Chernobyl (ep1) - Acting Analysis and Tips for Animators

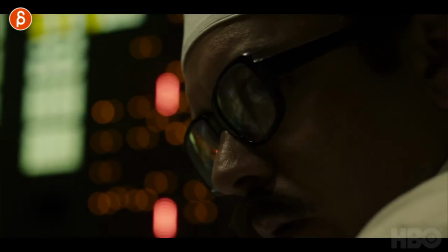(0:00)
Welcome back. It is Thursday, and that means acting analysis for Animators. And today we're going to take a look at the fantastic show on HBO called Chernobyl. That's right, it is fantastic. It's in fact so good. I love everything about it. The music is great. The sound design is fantastic. The cast, the acting, the composition, the colors, just everything is so good. Actually, I have so much to talk about that I'm gonna do a series for every episode. So it's gonna be episode 1, 2, 3, 4, 5, because I can't talk about everything. It would be hours. It would be hours. But anyway, so there's a long list for episode 1. Let's get straight to the clips.
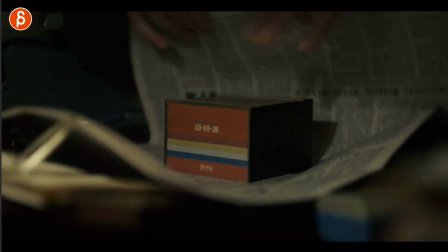(0:38)
First up is this tiny little thing here as he prepares the tapes and wants to roll them up, or does roll them up in newspaper here.
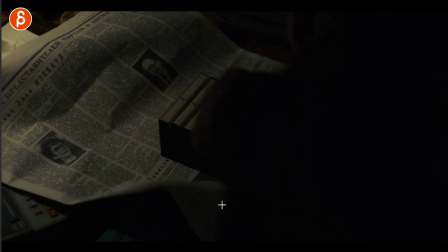(0:45)
What I love about this is that it's just slightly off. Whoop, he stops and corrects.
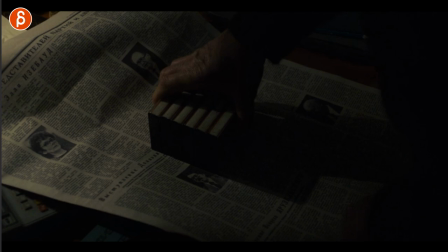(0:51)
Now, besides prop handling, that's always interesting to me in terms of animation,
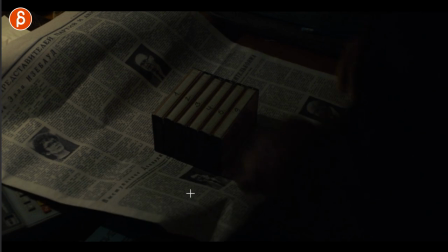(0:55)
but it's just an interesting detail that if you do have a character and there are props in the scene and they're aligned, or it's something like a book or something, where anything where you can show off that the character is very particular about details, I think it's just an interesting character moment.
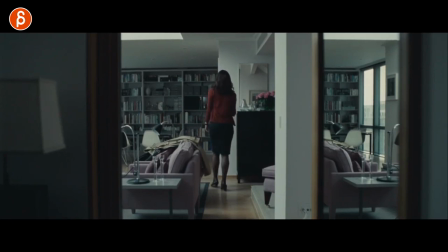(1:11)
It doesn't have to be so on display. It can be a tiny thing like one of the previous acting analysis that I did, where the character just adjusts the shoes.
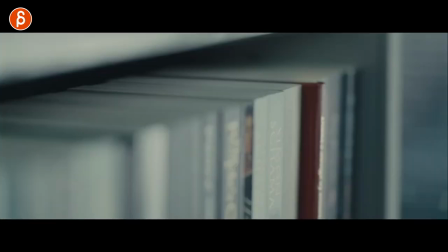(1:20)
And because she is so picky about this, she knows that a book is kind of misplaced.
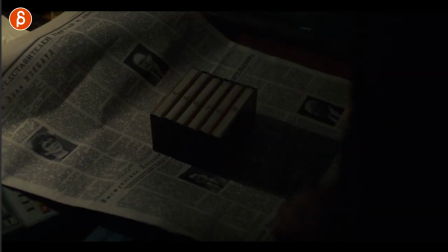(1:25)
So there are little things that you can push in terms of character for a sequence, but just as a tiny thing here, I like this.
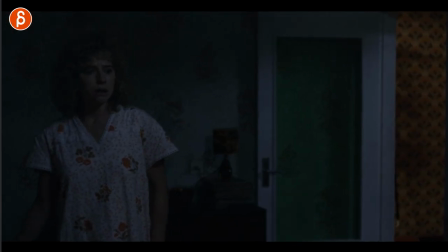(1:31)
Next up, after the incident, the explosion occurred, and I love this here.
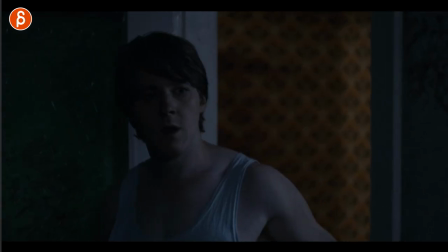(1:35)
I love the introduction of the character and what the camera does and the change of composition.
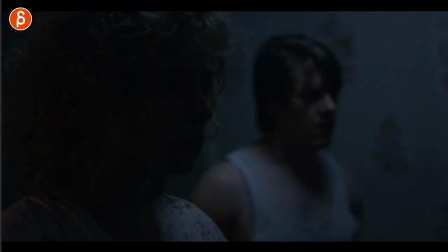(1:41)
Now, you could technically cut out that middle part, but what I want to show you here is how it ends.
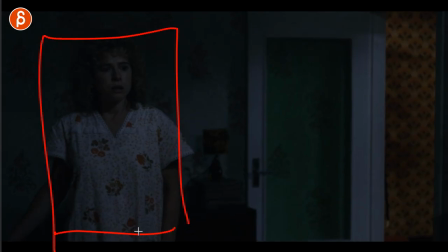(1:47)
So A, you have somewhat of a full body, you know, full body kind of a waist up thing, but still can show a lot. It's a bit more about body posture and silhouette and everything. And then you have an intro of the second character.
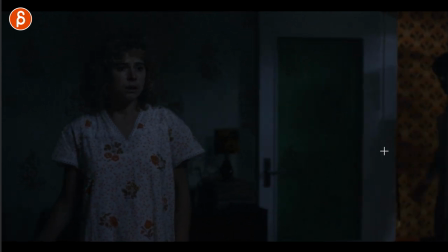(2:01)
He just kind of comes in as he was sleeping, but you can argue that maybe in your shot the character can stumble in or run in, or maybe something happens and pushes off the door, or maybe still comes in from the outside and there's a coat on and takes the coat off, or whatever you want to do. But I think it's cool that you have one character here,
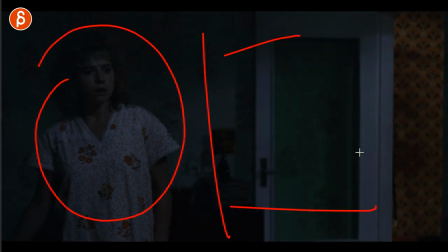(2:21)
and because so much is empty here, you expect another character to enter.
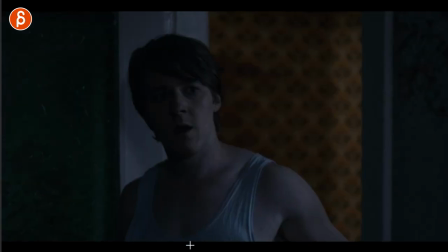(2:25)
So I think it's a cool two character setup, and I like how it goes from this to that.
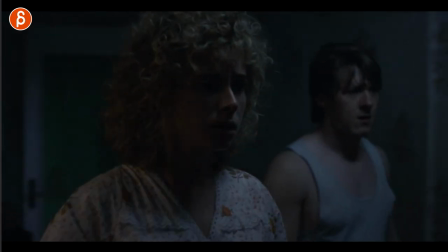(2:31)
And you can show this through just a simple pan follow to the characters, and then you can show off full body,
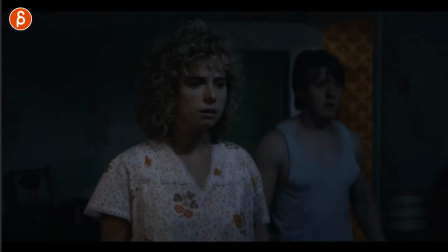(2:40)
somewhat full body, right? Body mechanics to facial close-up.
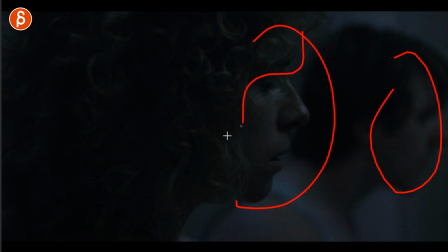(2:47)
It's also interesting, we can see both of them, but it's mainly that is in focus, although that with the hair you won't see much, but it's something that you can obviously tweak.
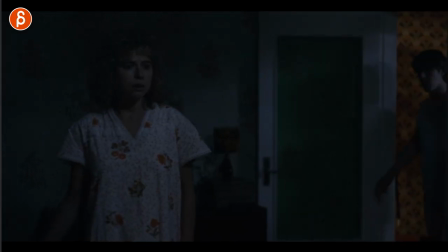(2:55)
So, but still, you can show off multiple things in terms of body mechanics and then get into a close-up.
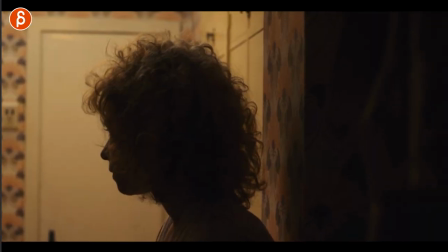(3:02)
I think that's a really, really cool change of character composition. Here's something that I'm always a big fan of, and that is doing something that is slightly off-screen.
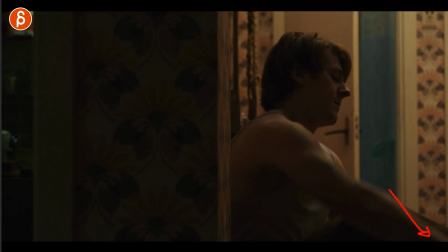(3:10)
He is a firefighter, he puts on boots. Puts on the boots, and then that's it.
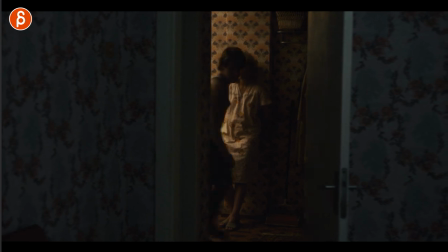(3:17)
His second one, they talk about things and he gets up.
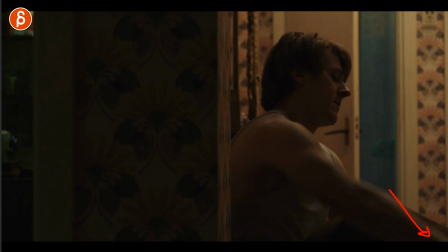(3:19)
So what I like about this is that the character does something that he would do, and it's not specifically framed for that. Obviously you want to see the face, and he just happens to put on the boots,
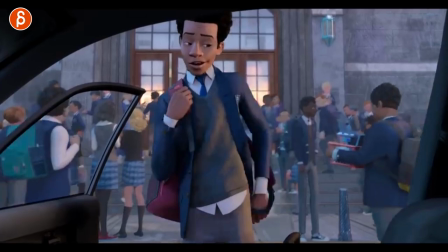(3:30)
which kind of reminds me of that Spider-Verse shot where the character closes the door, but it's not super visible.
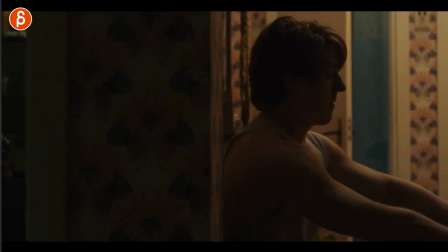(3:37)
It's kind of just with his leg. I'm just a big fan of that more naturalistic performance where the character does something,
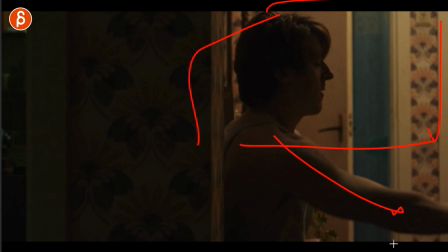(3:44)
but we are focused on this and we just happen to kind of see what's going on off screen.
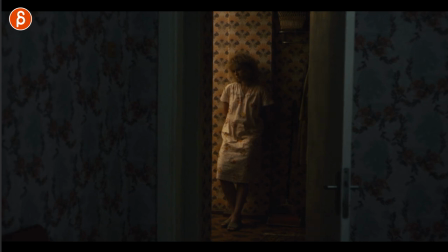(3:48)
It's not distracting. We still understand what's going on, and it's not overly presentational.
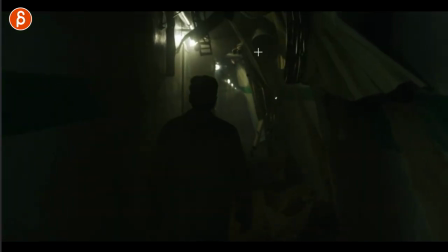(3:53)
This section is really neat because I'm always a huge fan of putting characters in sets, using props and having environments, and using environments to change specific acting choices or drive certain acting choices.